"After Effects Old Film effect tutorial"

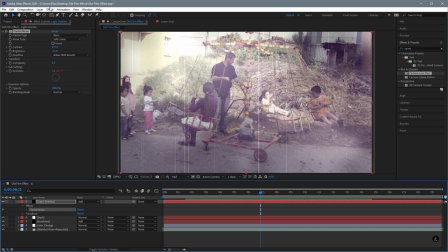(16:03)
OK so for that I'm going to introduce a new Effects, I'm going to go up to the Effect menu, Color Correction,
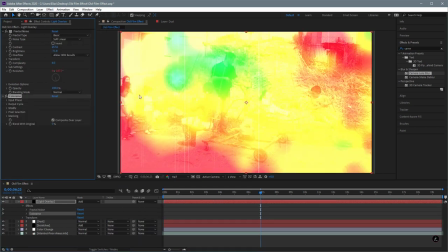(16:12)
Colorama and by default you get of course this light here which you can change under the Output Cycle and let's bring this up here so we can see all the presets
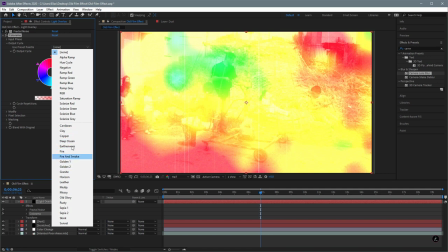(16:25)
and there are a lot of wonderful presets you can use depending your footage.
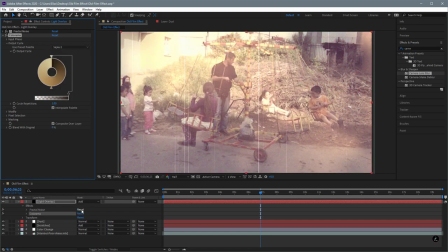(16:31)
So I'm going to go down all the way to Sepia 2, all right so let me just run preview this,
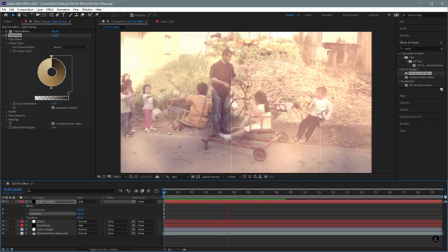(16:38)
okay I like this but I think it's again a little bit too pronounced so I'm going to blend this with the original,
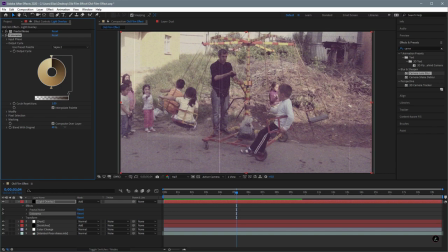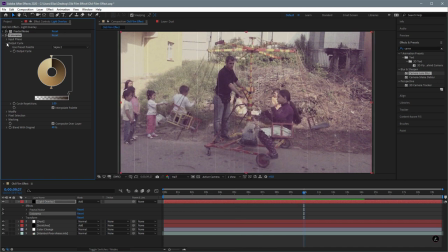(16:51)
there we go, OK and again this is where the fractal noise brightness comes in,
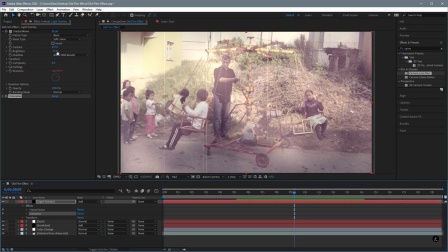(16:58)
so let's say you're here and you want to bring this down a bit more, OK.
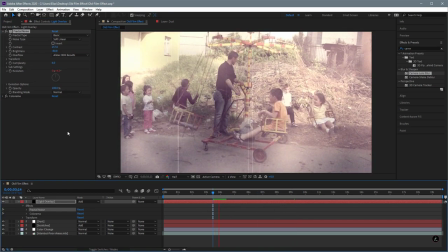(17:04)
Again it all depends the footage that you're using.
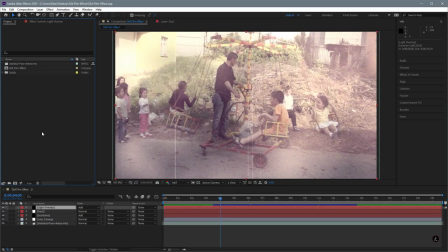(17:11)
So to close this up for this After Effects tutorial, the last thing I'm going to add is just a frame around the footage to come even closer to the old
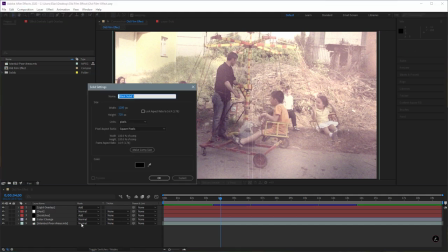(17:20)
film effect so for that again I'm going to create a new solid which I'm going to rename this to Frame,
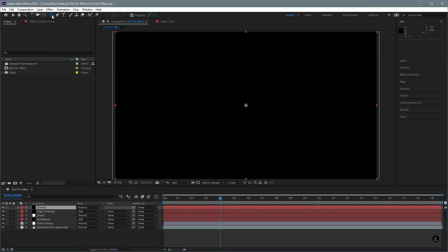(17:27)
click OK and then I'm going to go ahead and use the Rounded Rectangle Tool so I'm going to double click to apply this here and as you can see here is this corner radius right but of course as you can see we cannot see the footage so here we can change the under
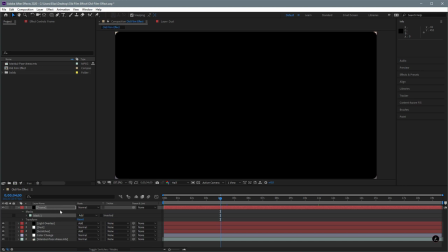(17:46)
the frame here we can change the behavior, right now we have the Add mode in this case I'm going to change to Subtract mode and here's the footage.
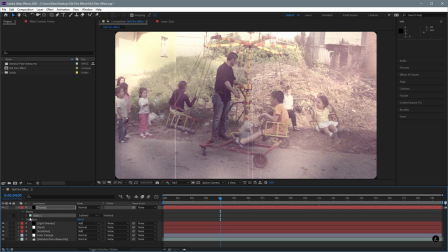(17:56)
I'm going to bring in the frame even closer inside, inwards, so under the Mask and under the Mask Expansion I'm going to bring a negative value here,
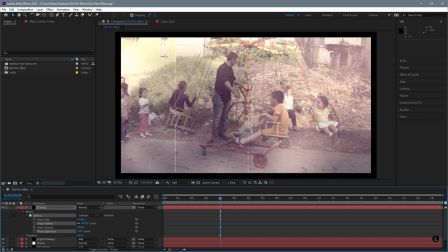(18:08)
there you go, Definitely I want to feather this a bit, all
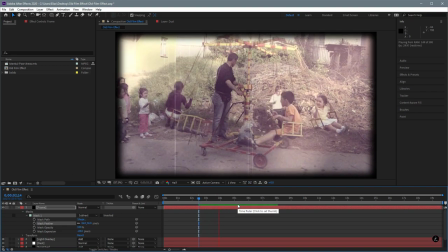(18:20)
right, so let's play this something along those lines.
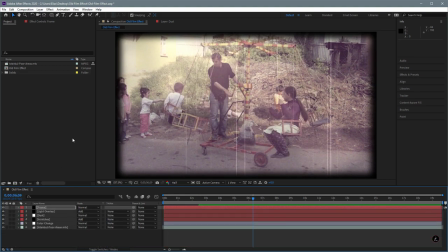(18:26)
Now here's the thing, back on those days probably the person that took that footage
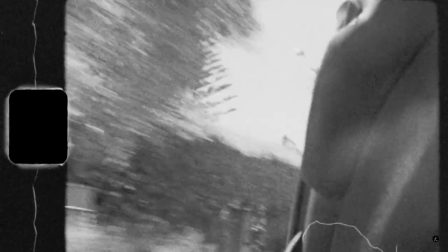(18:31)
was on a handheld device which means there was some shake in the camera.
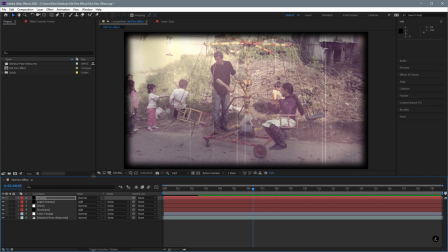(18:37)
So what we're going to do is, let's pretend that happened then, we're going to go to the footage,
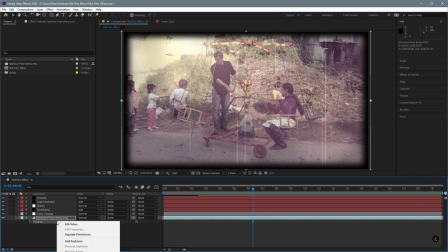(18:43)
we're going to press P for position and then what I'm to do is I'm going to right-click and I'm going to separate these dimensions and I'm only going to work on the Y position.
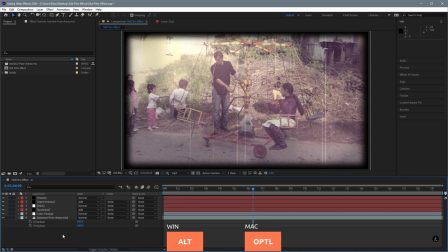(18:52)
In this case I'm going to create another expression so I'm going to hold down the Alt key or the Option key and then I'm going to type here Wiggle open parenthesis 1,4
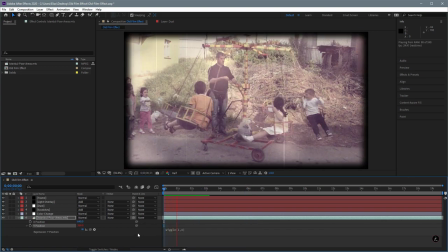(19:08)
So let's play that and there is some shake in the camera,
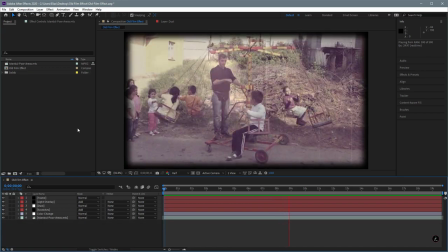(19:16)
of course depends the footage you have and how much you want to move it and so on.
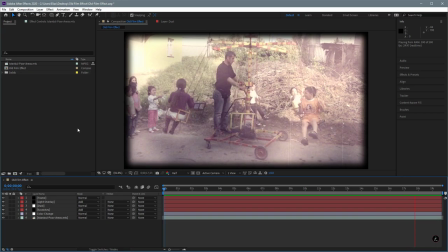(19:24)
So here's an idea everyone how to create an old film effect, techniques that you can use for your next After Effects project.
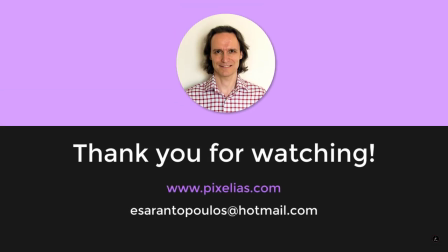(19:34)
Thank you for spending time with me, let me know if you have any questions below the comments section. Don't forget to subscribe to my channel and share the knowledge.